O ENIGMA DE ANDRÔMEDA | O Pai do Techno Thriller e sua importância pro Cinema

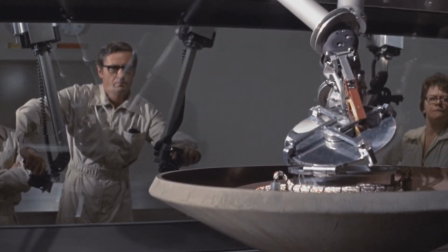Os mesmos termos e procedimentos são mantidos do livro para o filme, e até mesmo a tecnologia que eles utilizam existia na época,
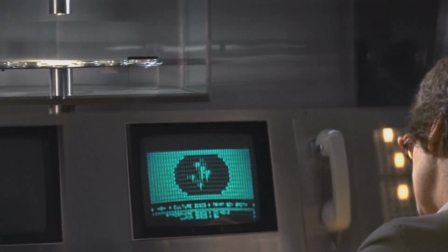ajudando a manter o ar de realidade de uma pseudodramatização de fatos reais.
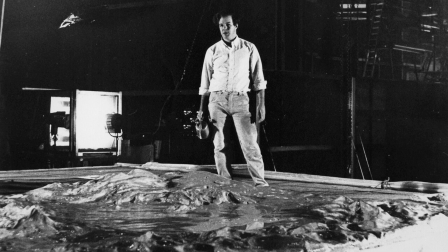Quem ficou responsável pelos efeitos visuais foi Douglas Trumbull, o gênio por trás dos efeitos especiais de 2001,
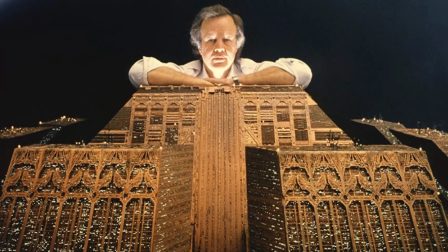Odisseia no Espaço, e um dos mais importantes artistas da história de Hollywood.
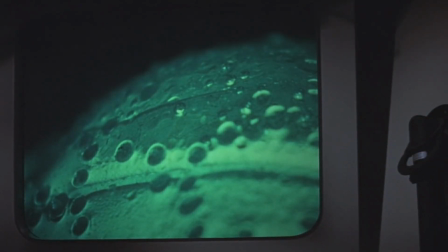Trumbo usou muito da sua criatividade para desenvolver diferentes técnicas de efeitos especiais que seriam muito usadas no futuro,
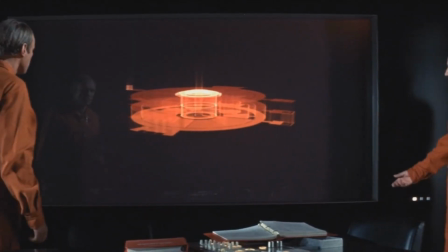como efeitos que impressionam bastante,
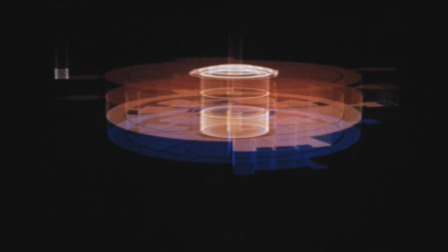como o holograma do laboratório, usando truques de câmera e caixas de papelão para transformar uma imagem estática em uma imagem em movimento,
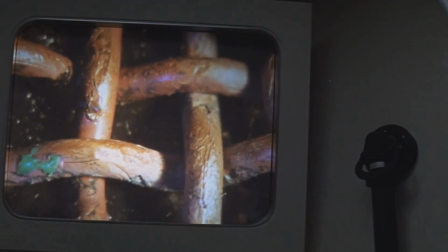e ainda mais importante, ele e a sua equipe desenvolveram um mecanismo de controle computadorizado de movimentos para microfotografias,
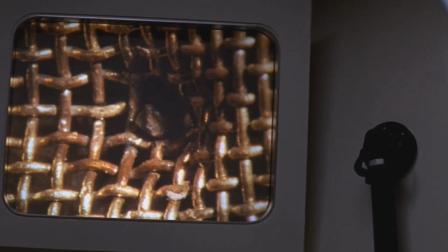para cenas simulando a visão de um microscópio, tecnologia que no futuro evoluiria e seria super importante para desenvolver
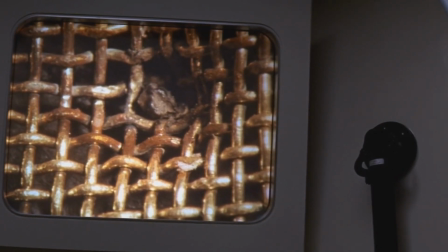o controle de movimento computadorizado que tornou filmes como Star Wars possíveis,
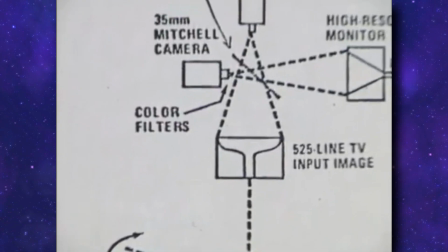por exemplo. Não só isso, para as cenas de microscópio, eles também desenvolveram um dos primeiros monitores e câmeras de alta resolução da história. Junto de 2001, graças ao trabalho de Trumbull, o Enigma de Andrômeda é um dos pioneiros de diferentes técnicas e tecnologias que ajudaram
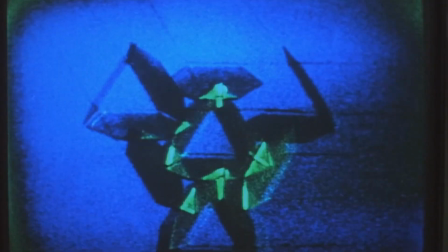a alavancar os efeitos especiais durante a década de 70 e o começo dos anos 80,
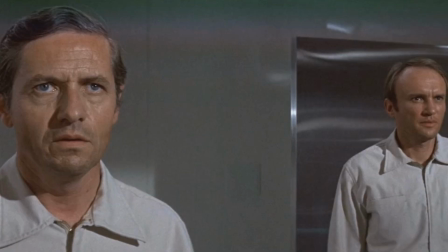efeitos que foram fundamentais para a construção do cinema como conhecemos hoje. Eu acredito que quando você faz uma adaptação, o mais importante é você usar o máximo possível do que a mídia pode oferecer para mudar a experiência. Enquanto em um livro você pode aproveitar de descrições extensas ou então de vários os monólogos, um filme pode aproveitar muito da edição e da trilha sonora. Duas coisas que o Enigma de Andrômeda fez com perfeição.
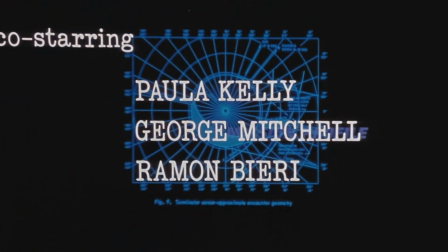Produzida pelo saxofonista Gil Mele, a trilha sonora do filme foge do tradicional, muitas vezes parecendo uma cacofonia de diferentes sons.
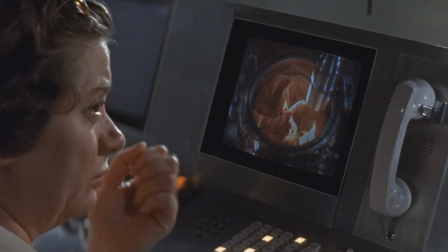Mas é justamente por isso que ela se encaixa muito bem com todo o contexto,
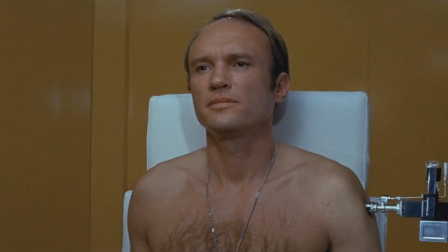até mesmo dando uma sensação de que estamos dentro de um laboratório, ou até mesmo dentro de uma dessas máquinas sendo analisados.
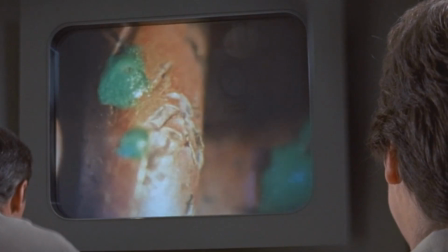Ao mesmo tempo que ela também cria uma sensação de angústia, medo e de terror,
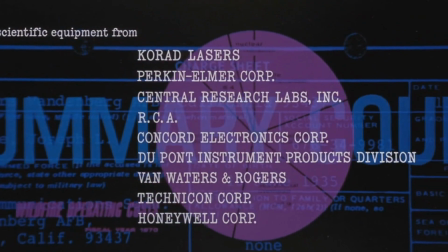com a personificação em som da ameaça crescente que a Andrômeda representa para a humanidade.
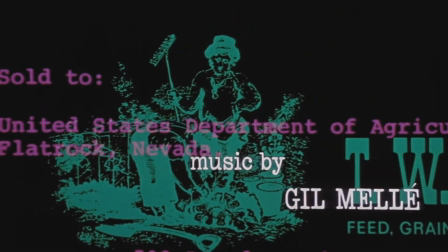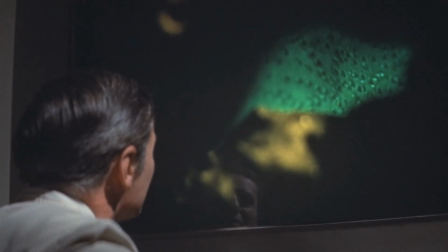E também aproveitando da trilha sonora para dar mais vida ao Micróbio que é o grande mistério do filme. A edição do longa também merece muito destaque.
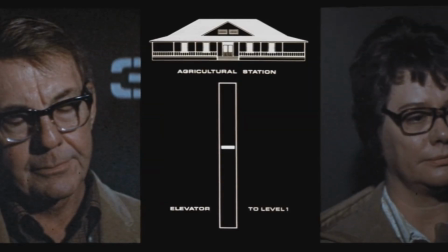Ela aproveitou o momento criativo que os anos 70 vivia, usando muitas divisões de tela para dar mais dinamismo para diferentes cenas,
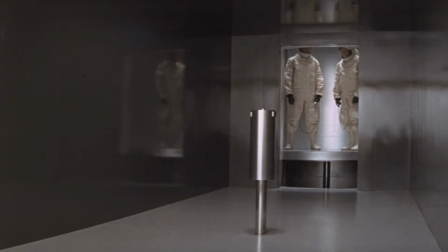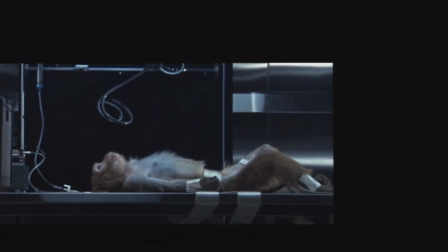mostrar diferentes ações sem a necessidade de cortes,
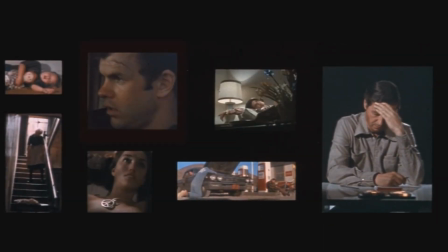e também para visualizar pensamentos dos personagens de forma mais interessante do que um longo monólogo.
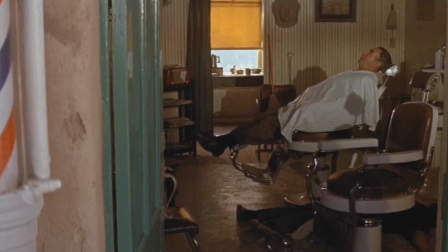A edição é fantástica e fica ainda melhor quando acompanhada da incrível fotografia que Wise é conhecido por ter, como por exemplo,
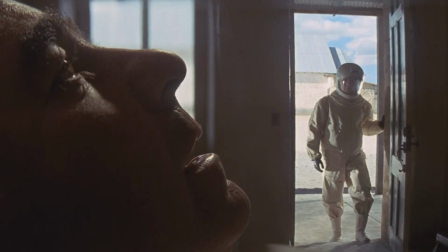o seu belíssimo e famoso Foco Dublo.
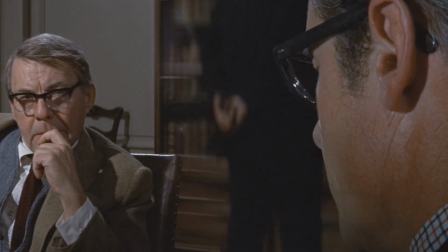É um filme editado e filmado com maestria, o que o eleva para uma verdadeira obra de arte, ainda mais quando temos a incrível trilha sonora de Melee. Não é à toa que o Enigma de Andrômeda foi indicado ao Globo de Ouro, por melhor direção de arte, melhor edição e melhor trilha sonora. Tanto o livro quanto o filme são obras-primas que aproveitam tudo o que cada mídia pode oferecer, mas a grande força de O Enigma de Andrômeda está na sua história, que não só mostra a corrida para desvendar o mistério de um micróbio letal,
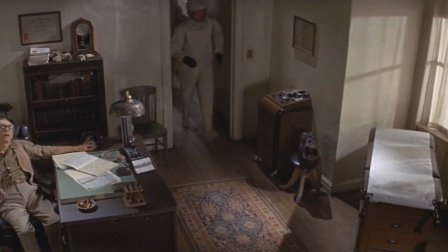mas também escancara a fragilidade da humanidade. Tanto no livro quanto no filme, a história segue o mesmo caminho.
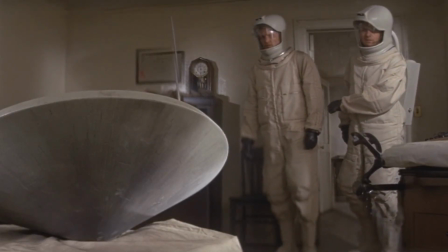O satélite do Projeto Scoop cai em Piedmont, uma pequena cidade do Arizona, e todos os moradores morrem,
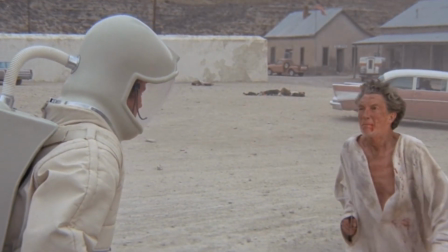com exceção de dois, um velho e um bebê que não possuem nenhuma ligação genética.